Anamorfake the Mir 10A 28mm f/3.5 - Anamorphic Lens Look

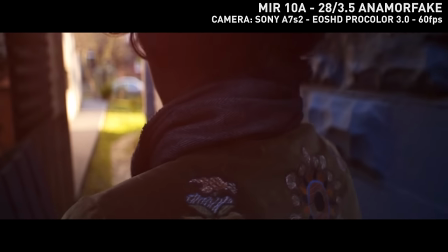(0:04)
whenever I have a strong light source in the footage, I like adding some glow to it in post to
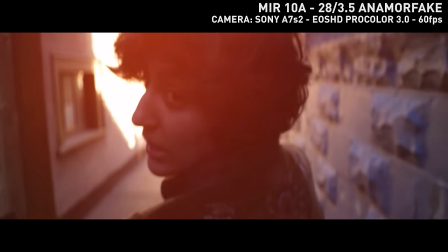(0:12)
make it more natural, as this is how my eyes see it.
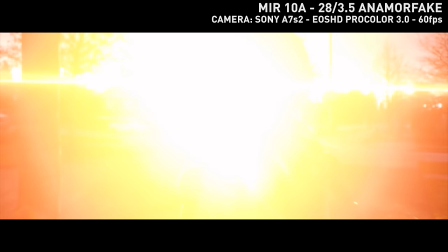(0:16)
So when you add the tinted aperture, the aperture does that for you by itself, so no need for post.
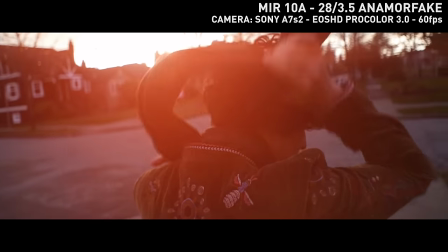(0:24)
I think it's much, much more natural look to it. Plus it has the collar.
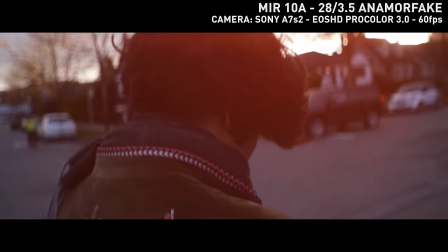(0:29)
One of my favorite aspects of this mod is how the flare line turns out, because the Mir 10A already has some amazing flares by itself,
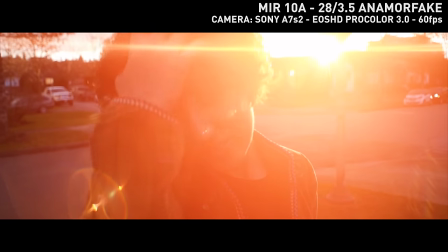(0:38)
and the streak flares that come from the line blend really well with that and give the whole thing a very organic look.